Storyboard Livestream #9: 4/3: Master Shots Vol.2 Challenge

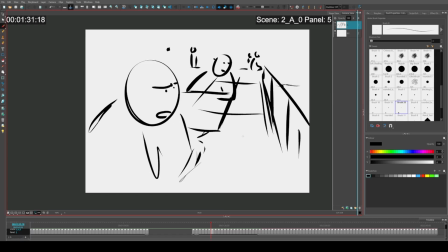Yeah, okay. It's like, oh, blah blah blah blah. He's like, yeah, I've been doing all right, but just kind of, I don't know how I feel about all
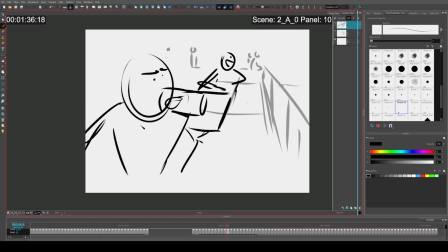this. He's like, man, what do you mean? He's like, oh, that's great. He's like, So you just worry too much.
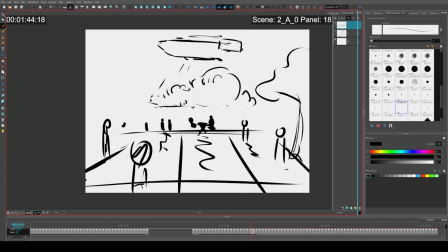Or maybe he says something like, what could go wrong? And all these big explosions. People are cheering.
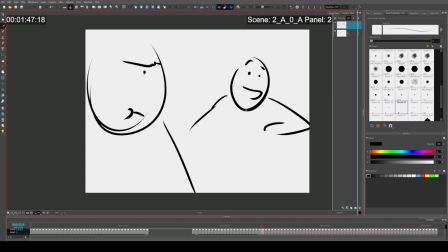He's like, it's great. We finally got the thing that's happening. And it's like, and maybe there's some other B plot that he's referencing.
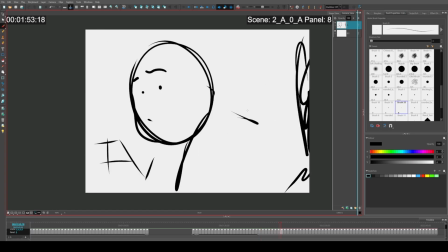And then he's like, I don't know. And then he's like, yeah, maybe you're right.
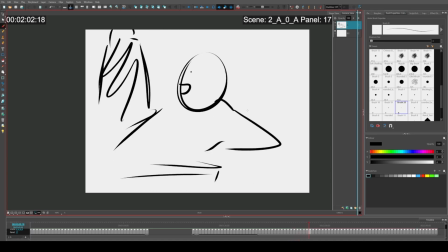Okay. And he walks up and gets away. He's like, hey, where are you going? Like, this guy's following.
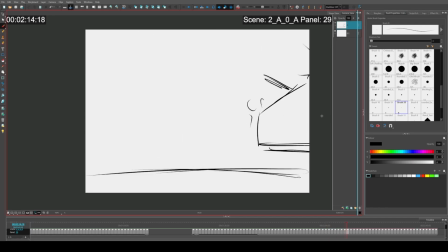He's like, oh, come on. So they're walking, talking, and some like hover tanks go by, and they're having their conversation. This guy's just trying, character 2 is just trying to encourage character 1. And you see more and more of the hover tanks. And as they're talking, you see the big ship comes back into frame, and it makes a big explosion.
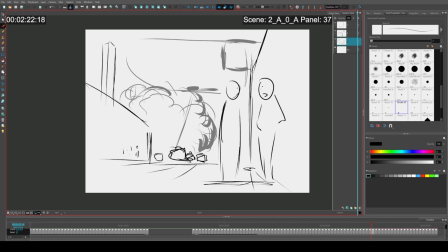This guy's like, look, he's like, I don't know if all this is working out. I don't know if this is right. And like, there's cheering in the background. Yay, you know, whatever just got blown up. And they look back, and then he walks away. He's like, wait, what do you mean? And he's like following him. He's like, come on, man, stop. And he keeps on walking.
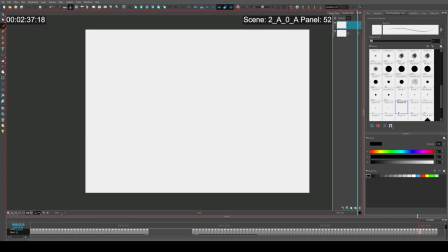All right, cool. That's the segment that I got done. Pretty all right.
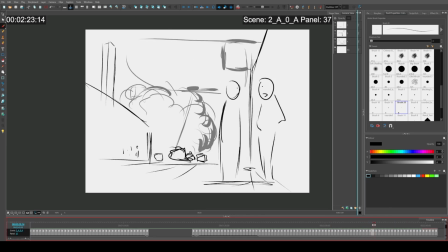I definitely rushed it at the end. It would have been cooler to have this. I might even just add a panel here, just for clarity's sake, that this ship is coming in
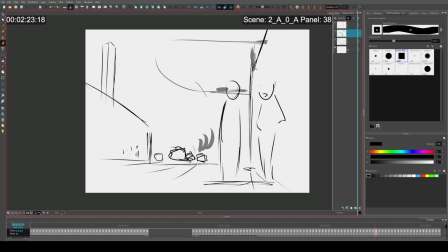it isn't fully there yet. So then that way, there's a little bit of
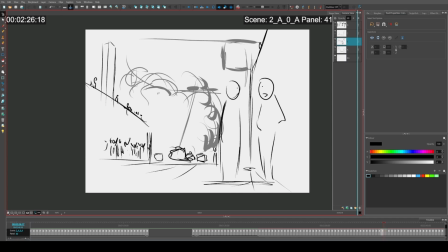pause. Oops. Yeah. There.
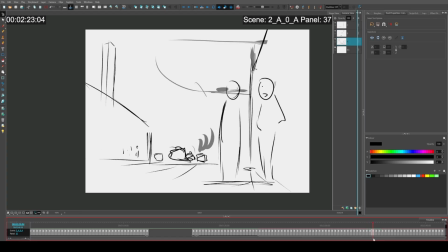Gonna have the ship move in slowly. So then that way as they're talking, the ship moves in, and then it shoots laser, and then people cheer.
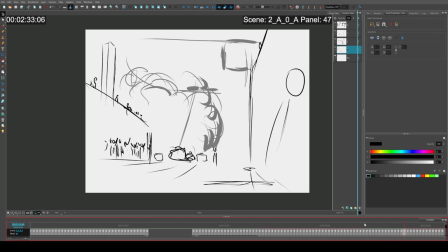Okay. I think that feels a little better. Either way, that's the gist of it.
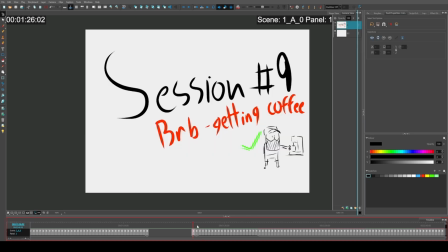Yeah, offset walk and offset talk. Interesting combination. All right, well, thank you very much for your time, and thank you for watching.
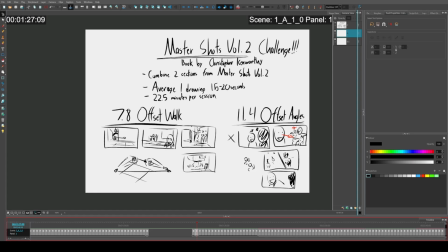I'm gonna go get to work. See ya. Bye.